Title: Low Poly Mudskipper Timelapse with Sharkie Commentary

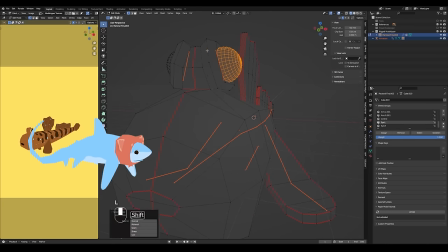(23:46)
It's very cool it's very iconic for mudskippers so I thought it would be a fun thing to add into the animation but it just it just turned out to be a little bit too much um the way I set up the model there's just not going to be a great way to lower
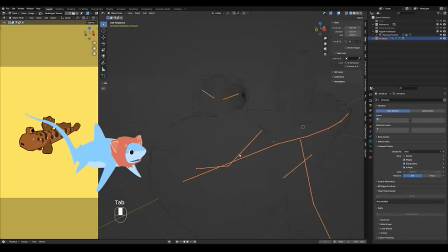(24:01)
the eye like that um with the way I set up this eye structure like you can kind of see it the way the eye is moving like I have one bone to
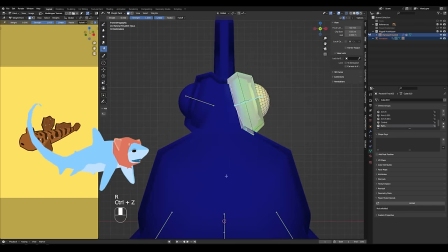(24:09)
kind of control each of the two eye structures because I like I think when mudskippers blink they do who kind of
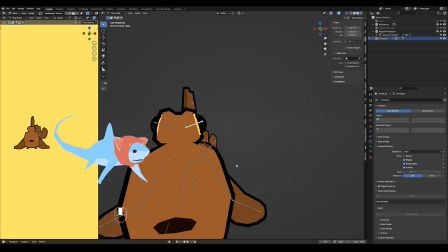(24:17)
blink their eyes, they lower them sort of at the same time, but they don't, they also don't move like exactly together.
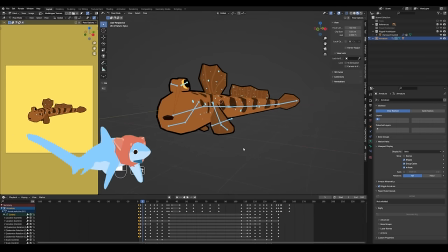(24:25)
I'm not sure if they can move, like blink one eye completely independently of the other or not, but when you watch them,
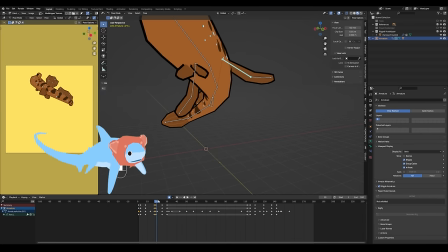(24:33)
one definitely moves a bit before the other.
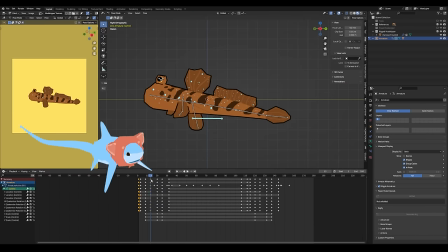(24:36)
So I figured I'd have these two eye bones to control each eye and I thought it'd be really funny if they just like blinked very very separately um but the thing is like the way I set up the ice the actual like geometry of the eyes it just there wasn't going to be
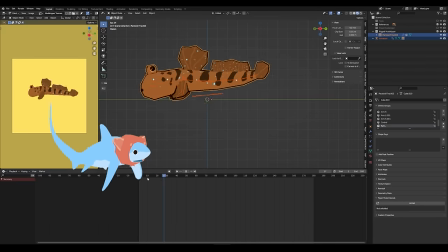(24:54)
a way that the mesh could deform easily to go down like that and I think like if I really wanted to have this blinking animation
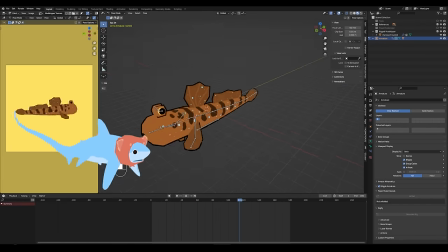(25:02)
for this mudskipper model I think what you probably could do is just select all of the vertices of the eye and eye structure,
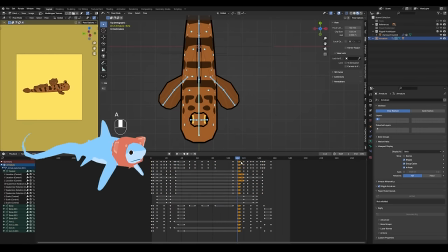(25:11)
I think you could just select all those vertices and just separate it from the body mesh and just move them as independent objects. And I think it would look probably pretty much fine since there aren't any shadows on this model.
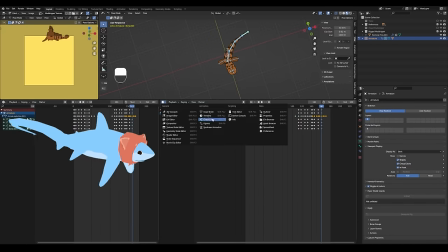(25:25)
I learned about using the graph editor for this animation a little bit and I was
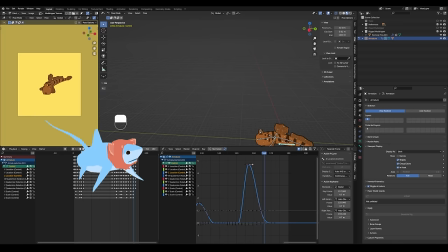(25:31)
kind of shocked. it made a huge difference in my animation with just a tiny adjustment. My problem with the animation, like it was pretty much done at this point, but it just, it looked kind of weird because the mudskipper had,
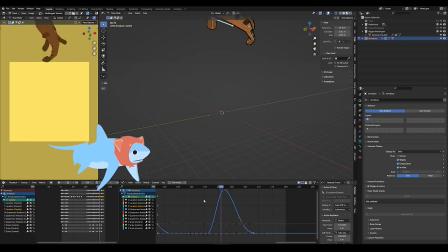(25:47)
I think just like a constant rate of motion throughout the entire jump, which doesn't look very natural. There's not really any sense of gravity to the actual movement.
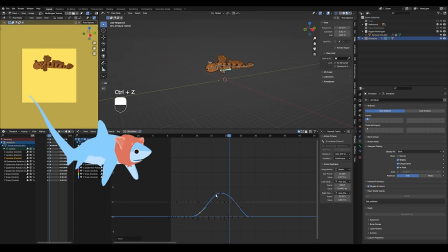(25:59)
So slightly adjusting the Z location of that control bone that I added in the graph editor made a world of difference. I made that little adjustment for each of the little jumps that occur throughout this animation. Like he jumps one time and then he kind of looks around and then he does it again and then he goes way up.
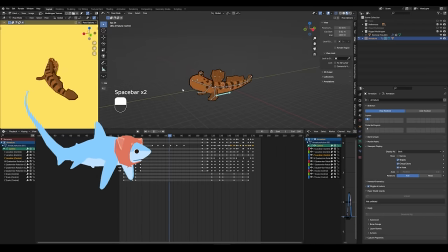(26:19)
And I just made that little graph editor adjustment for each of those jumps and it just made the whole thing look so much more natural.
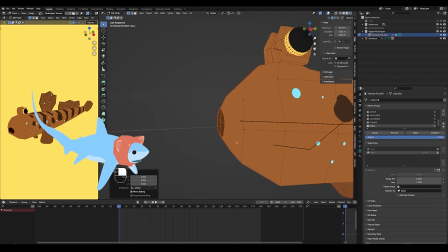(26:27)
I have to learn more about it in the future. It was really great. So at that point, I was really happy with the animation.
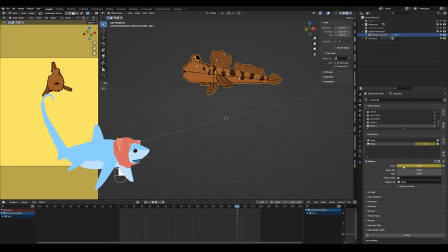(26:32)
And then I thought one more thing, one more cute little detail I could add. Um, I just added, I just made a shape key where the mouth gets really big. And I thought it would be funny if like the jump where the last jump where he jumps so high, he goes out of frame.
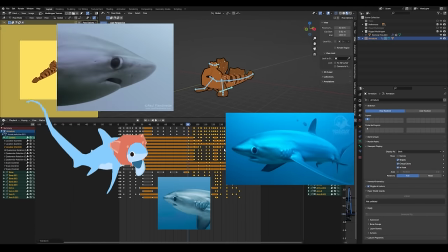(26:47)
It would just be funny if, you know, his mouth was just like, if he was just completely blown away by how high he went,
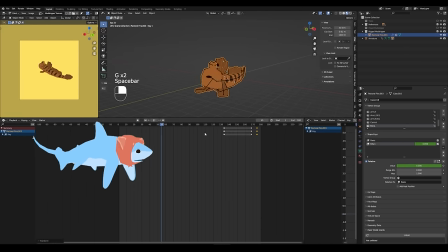(26:54)
so just added a little bit of extra detail with a little shape key there. And now, presenting the final animation!
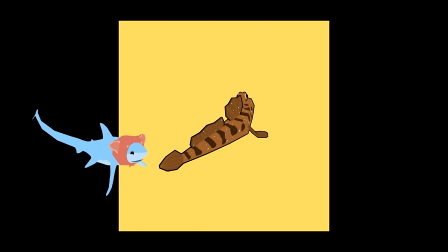(27:06)
Look at him go! You probably thought that this was the end of the video, and that I was done making low poly mud skippers, but consider that
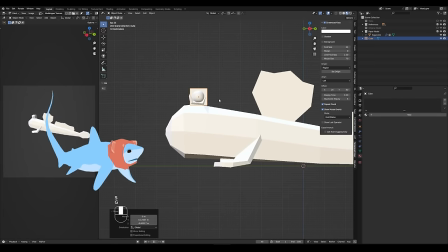(27:19)
the last step for a lot of my models is actually making an even lower poly version of that that final model that you saw.
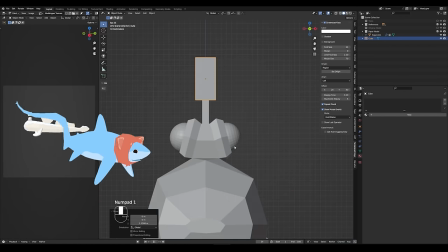(27:27)
And that's so I can actually turn my models into paper crafts that I make for Sneapstorm Club.
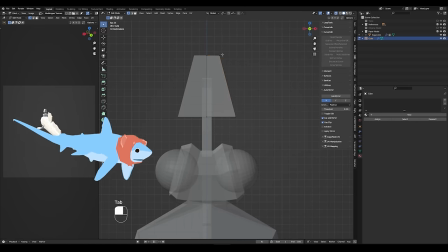(27:32)
I don't want to rehash the whole modeling process or anything, obviously.
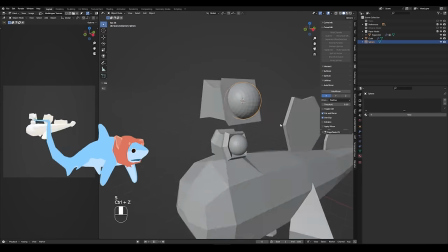(27:37)
It's always interesting just making the paper craft models because it's like doing a re-topology of my model, but even lower poly.